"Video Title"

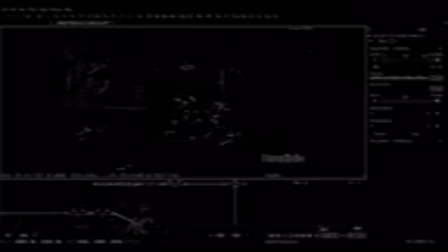12:19 So there's benefits as well to removing probably some of these passes and just having some kind of refractive, slightly blue sphere expanding. But I like all the extra detail we're getting here.
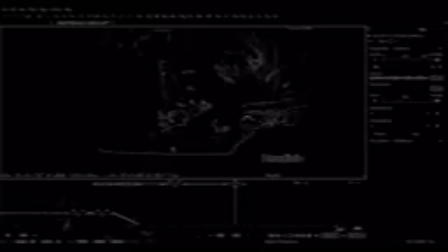12:36 This volumetric stuff around the light looks pretty cool. We're getting a nice hard bright edge on the interaction. Obviously loads of interactive stuff going on with the electricity as well. And then at this point at the end of the shot it gets super bright, and
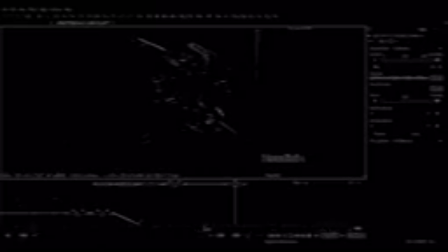12:54 it's probably a good point to maybe extend the shot a little bit and make sure it whites out. I've already done a test of going to like say 240 and seeing if my passes would manage to stick it, so I still need to experiment a little bit more with that.
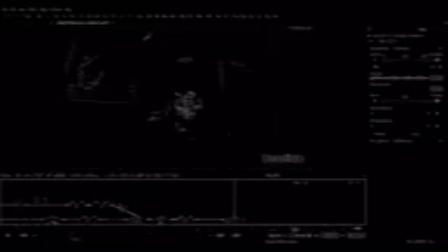13:12 But the idea always was that there would be 1, 2, 3 pulses, and then on the third pulse, as it hits camera, the shot pretty much whites out. So here's our new version with the anticipation glow, and I think that looks pretty good.
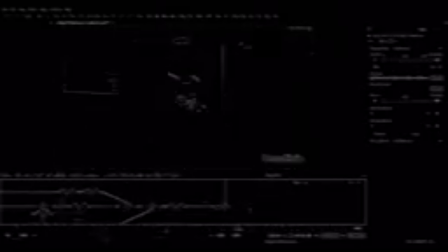13:31 Only thing we're missing now is the refraction, and then a few extra touches which I'll probably go over in our recap video, but things like just adding some camera shake here and doing the white out.
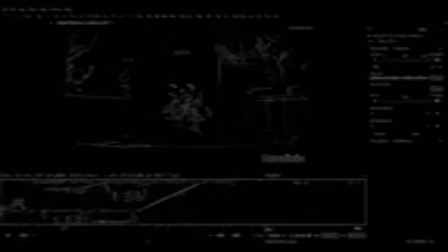13:47 Okay, so let's pick a good frame, and then I need my normal pass here. I'll put down another BMP.
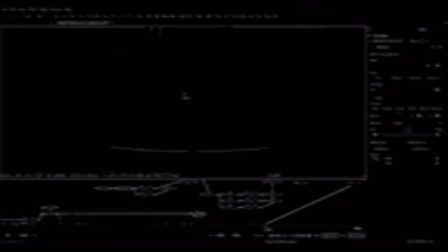14:05 So what I'm looking for here with this fake refraction is just getting an alpha that has a good transition between the edge of this effect and the middle, because we can use that as a strength multiplier for our displacement.
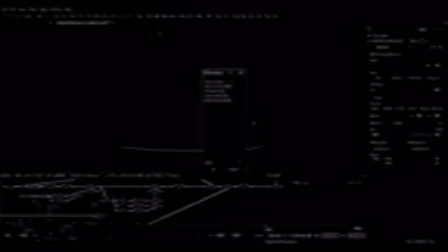So question is where to displace.
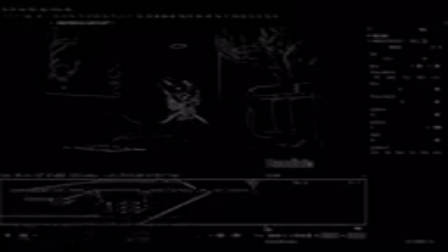14:38 We could displace before. I think in our magic shield effect we displaced before the shield effects actually came on. So that would look something like
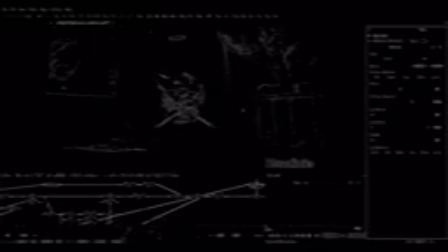14:53 So if you see what's happening here is we're bending the image based on this white to black ratio. So that's what's making it feel like it's really bulging, because it's more displaced in the middle and less displaced on the edges.
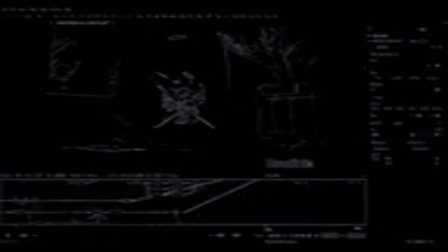15:11 So what's cool is we can affect that over here just with the bitmap and make it a much sharper looking edge by clamping these values. Okay, but we don't really want that.
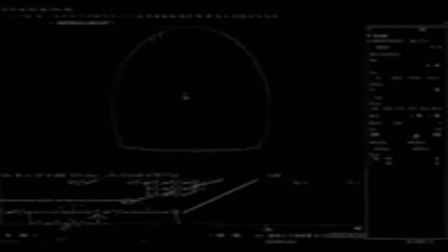Okay, so we could do that and then merge the effects on top, or we could just go ahead and displace everything.
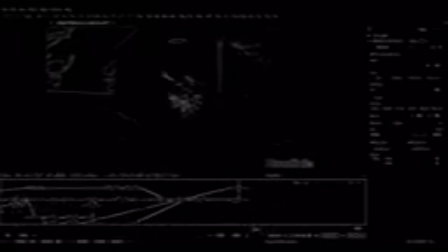15:46 And because a lot of the effects are actually on the inside of the sphere, my initial thought was to just displace everything, because then we would get that warping in the electricity and stuff as well, which I still think is probably a good idea.
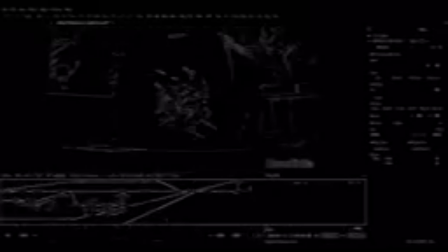16:06 There you can see we're getting some pretty extreme refraction. So let me move this over here.